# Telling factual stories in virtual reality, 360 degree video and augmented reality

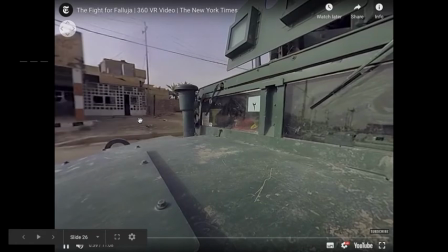(29:07) this is Fallujah, Iraq. Nearly 300,000 civilians used to live here.
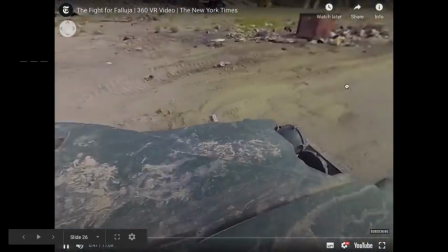(29:14) Now it's a ghost town. Some of the most iconic fighting in the American War happened here in 2000.
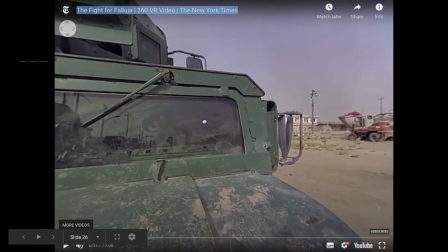(29:24)
Okay, so again, just have a think about some of the editorial choices that were made there.
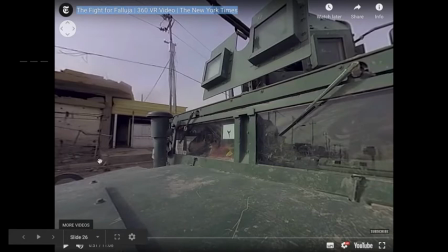(29:31)
First of all, we've got a cut, so we've cut from one scene to another. In fact, there was another cut as well, a kind of a fade, a crossfade earlier in the previous shot. We've got the decision to have narration, we've got the decision to have a title screen,
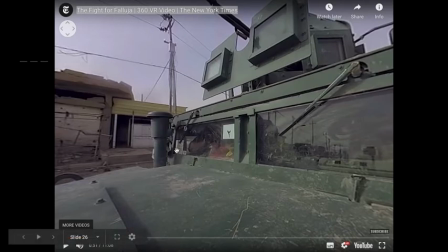(29:48)
and that title screen is a good example of what happens with titles and text in virtual reality, how you draw attention to that. We've also got the choice of the opening shot.
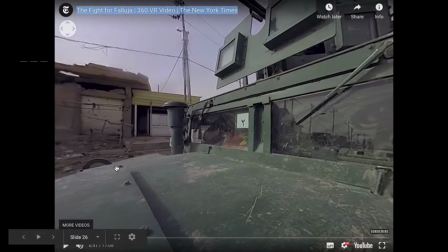(30:02)
So I think the opening shot in this particular sequence is quite a nicely composed shot, even if you didn't move from it. We've got some nice angles, rule of thirds taking place of it. The kind of frame of the default view is still carefully considered.
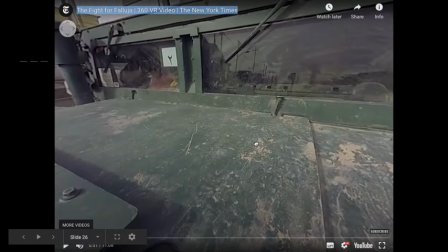(30:20)
We've also got the decision not to include the details of the camera itself.
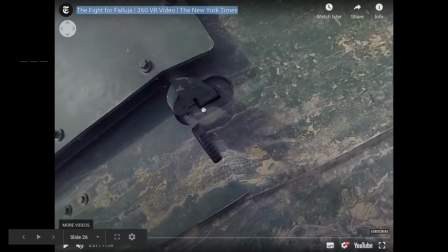(30:25)
So you can see a little bit here of where it was, but that's been removed.
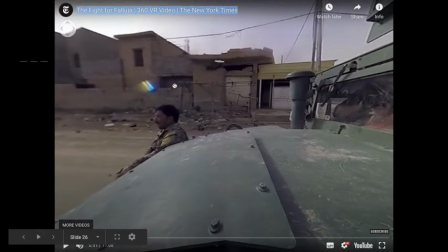(30:31)
There's no reporter, there's no narrator, they're just invisible.
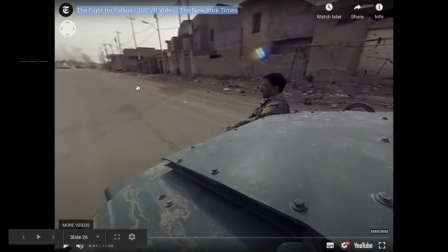(30:38)
We've also got the decision to move the audience. So again, they don't have any agency.
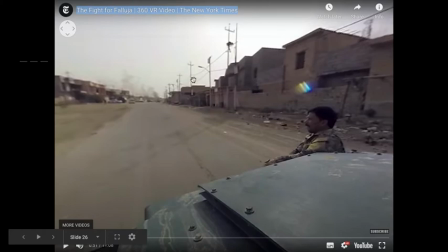(30:44)
The viewer doesn't have any decision or control over the fact that they're moving through this particular landscape.
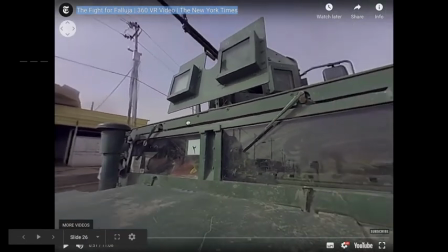(30:51)
So while they're static, the camera is moving.
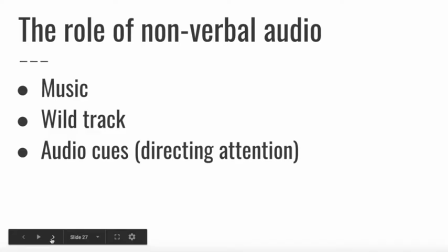(30:59)
In addition to the
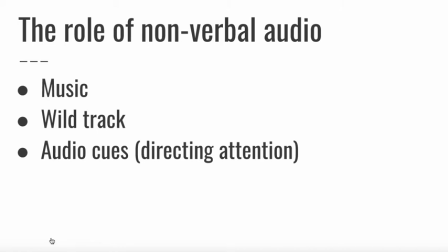(31:03)
audio, the speech audio, the narration that we just heard, and other options like being spoken to on camera, we've also got non-speech audio. For example, music. For the start of that clip, there was some music,
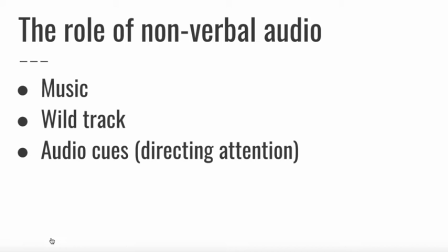(31:15)
some quite foreboding music to set a certain tone of expectation of what's going to follow. There's the use of wild track, sound that's captured on location, the sound of people speaking or the sound of gunfire, things like that.
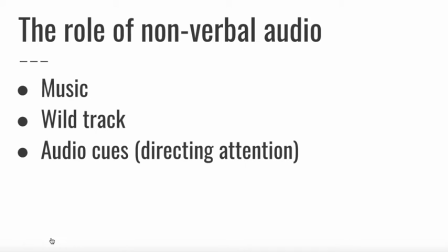(31:33)
And we also have audio cues. When you're watching a 360-degree video, you can direct your attention in any area, in any direction. So audio can be quite important in directing the viewer to turn their attention to a particular point on the screen.
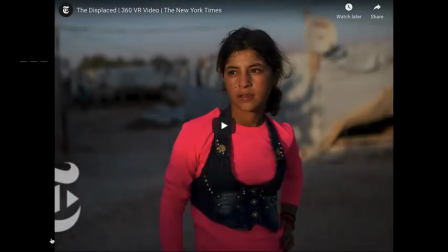(31:51)
Let's look at another example
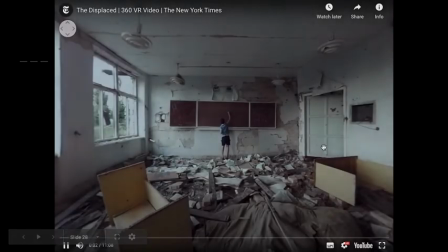(31:57)
to explore that.
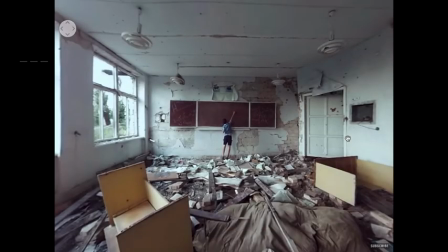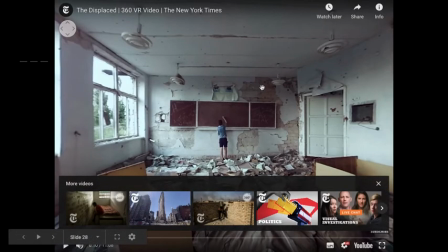(32:04)
And again, we've got the editorial choice here to position the camera quite far away from the subject.
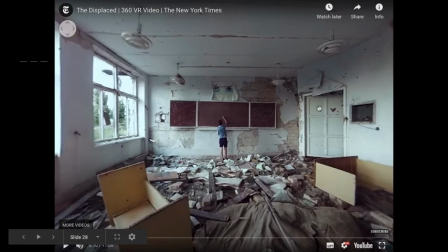(32:09)
The frame is composed in a particular way. There's a really strong sense of composition in this shot, even though you can move around anywhere you want.
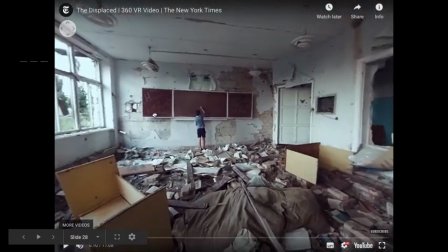(32:18)
And in fact, you might argue that because this shot is so well composed,
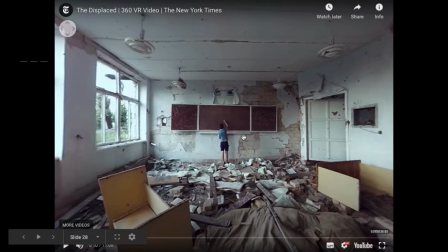(32:22)
you might be less inclined to actually use the 360-degree options.